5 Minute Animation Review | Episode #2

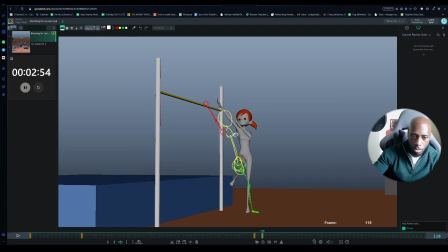And then as for the other arm, you can just, wrong color. You can grab that. And I probably have that arm still dangled down. And then for this leg here, I would probably do the same thing that you've got where it comes across like that really nicely.
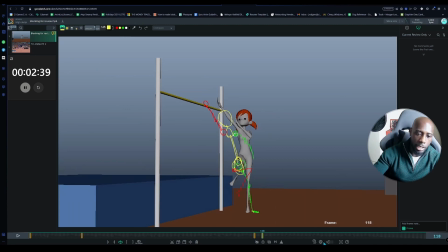It's really cool because what this does, it creates a nice line of action going in that direction. And the reason why that's important is because it's going to help you exaggerate the power of the jump. So you can go for something like that and you spring into this action here, it's more straight up and basically more angled towards where the direction that she's going.
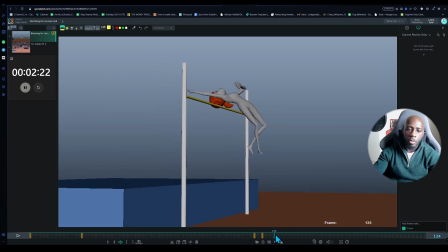It's going to create for a more convincing jump. That part's all cool.
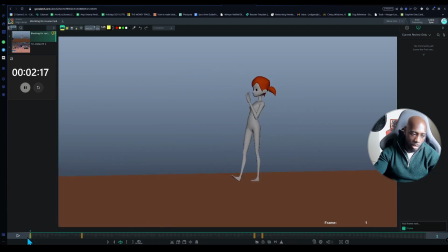I guess the only other thing I would say as well is that you could make this first part a bit more interesting. And the reason you could, sorry, the way you can make it more interesting is by changing the action at the beginning.
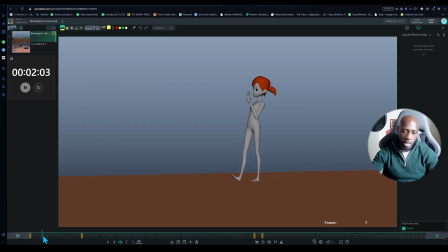Because right now she kind of falls into the running, which is nice because, you know, like it gradually falls into this running stance, and then, you know, you start going for the run. If that's something you want to stick with, then what I would advise that you do, rather than just having a, like this foot basically stay here, this foot is going to need to come forward in order to catch her weight.
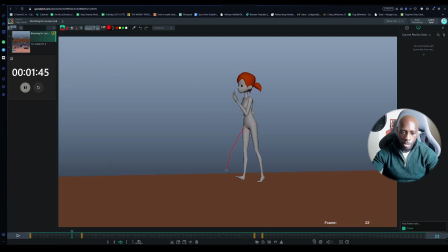Because if you're going to fall forward like that, the foot is going to have to come forward here to capture her weight. Because if you're going to do that, you're going to basically limit the amount of power that you can generate from pushing off of this back foot. And the reason why you want to generate power is because what you're going to be doing, you're going to essentially be accelerating.
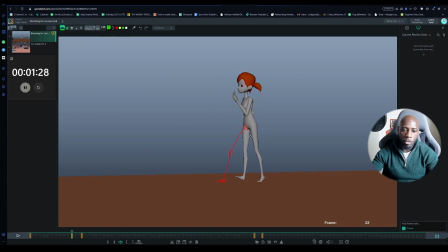And you're not going to be able to accelerate if your feet are directly underneath you like that, because you're just not going to be able to basically move your hips over the top of them and then be able to compress the legs and then spring off of them. That's why it's very important that you basically change the pose here. The other advice that I was going to give you was basically to change the action and go for
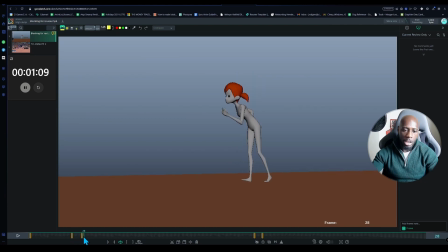basically her like kind of bouncing on the spot and then quickly go into a dash and then go into the run, because I think that'd be really interesting as well. But for the sake of keeping the idea of your animation, because I think it's important to preserve the idea because it's really cool. Let's go back to the previous frame. We had that in red and we go over here.
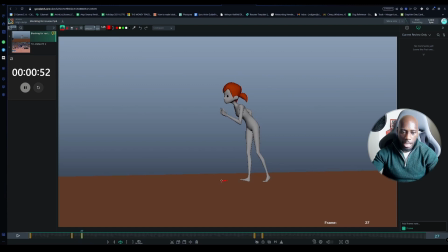What I'm essentially saying to do is add a more striking pose, a more visually interesting pose. So you have something like that going on there. So let's say that's her front leg, and then obviously that's going to be her hips.
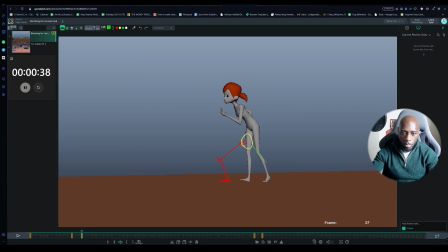And then grab this leg here. What you're going to have here is you're going to have this back leg kind of like that, really pushing off. And then you're going to go into here for the spine, push off there like that. Say that's the chest, give her a bigger head. And then you're just going to go here with the arms. You could probably even have this arm be backwards like that.
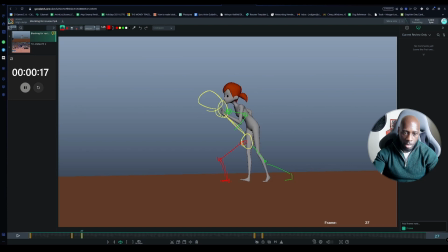And then have this one basically be coming forward, or however it's going to look. Actually, I should do it the other way around. I did that wrong. I don't have much time left, so let's just go there really quickly. And then this one, I would just, yeah, bring that back.
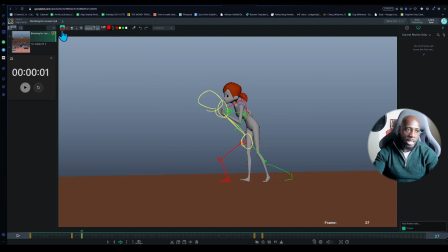All right, cool. So I'm basically out of time. So what I'm going to do, I'm at least going to finish the drawing so you can actually get an idea of what it is I'm talking about. So let me get rid of that really quickly, redraw this, and then I'll recap basically my thoughts, because yeah, our 5 minutes are up.
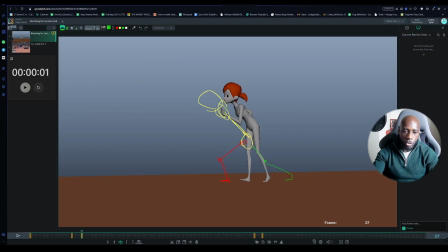All right, cool. So basically what I'm saying to you to do is, if you was to grab this arm here, bring that one forward like that, and then bring this one back like that.
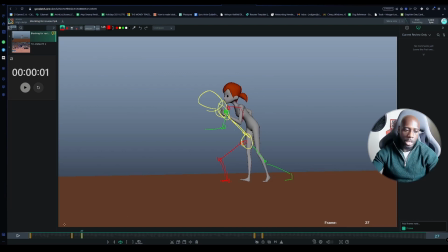What you're going to be doing is you're creating a more visually interesting pose. So what that's going to allow you to do is to just create a more interesting animation. And the reason you're able to do that is just simply because you're exaggerating key poses.
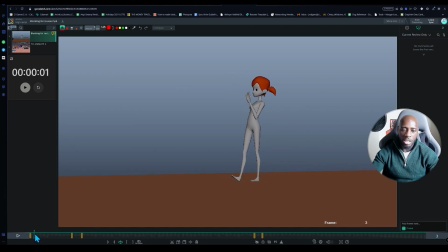So from the very beginning, like I said, I would basically, rather than have her lean into the fall like that, I would have her kind of step into the fall. And then what that would ultimately mean is like where she's like, should be standing up just normally. I'm actually going to draw over this because I know it's over 5 minutes, but I need to get this point home for you.
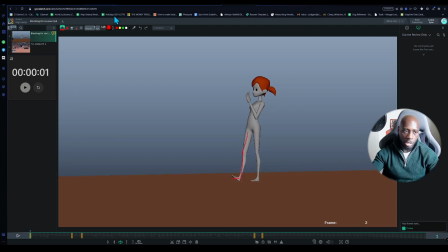So yeah, if you just draw over this really quickly, just say she's standing like this. Just say she's standing like that. And then by the time you get to here, what you really want to do is you want to have like this leg be up here, like, you know, about to lift up and step.